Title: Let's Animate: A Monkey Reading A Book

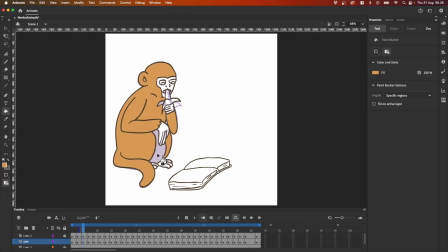245s
And now I'm just cleaning up the drawings and trying to make it more cohesive, also because I didn't do rough layouts beforehand. And then after that I'm just duplicating the layer and
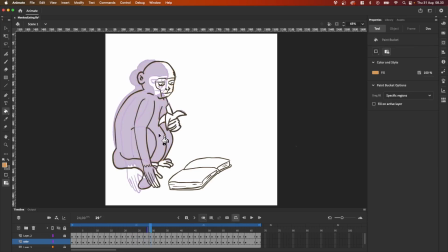260s
having one with the outline and putting in the color there that's underneath the original outline. I think this just helps giving a easier time coloring,
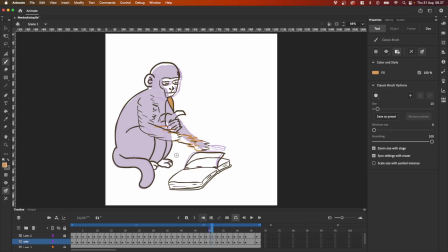273s
just duplicating it and going each frame over. And this is probably the most boring part, is coloring and laying the shadows. But that's what really gives the nice feeling to it, especially when you are putting out a shadow on top of your animation.
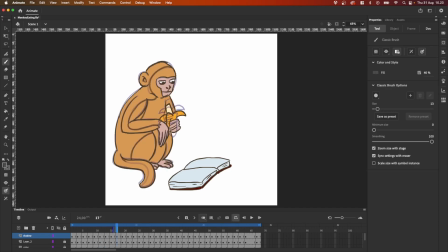291s
The shadow really puts it together. And for the shadow part, I was just more like, it's the book that's lighting up the monkey. But yeah, I didn't have any kind of idea of how I would go about making the shadows.
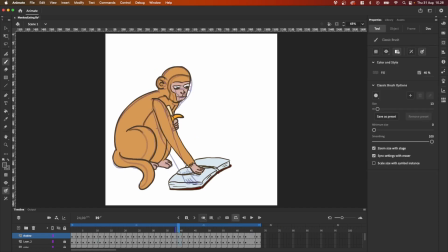307s
And it was just a slow process, nice day of work, just going about it. And I hope you enjoyed the process video of it. And hopefully you saw something you haven't seen done before, or you learned something new.
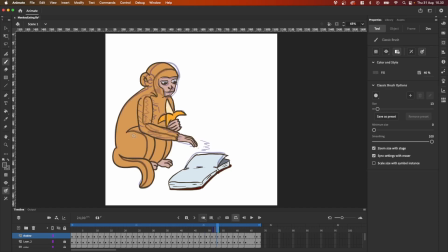324s
If you would like to follow along with more of my animation projects or the game I'm working on, please give this a like and subscribe to my channel. And then I will see you hopefully in the next devlog.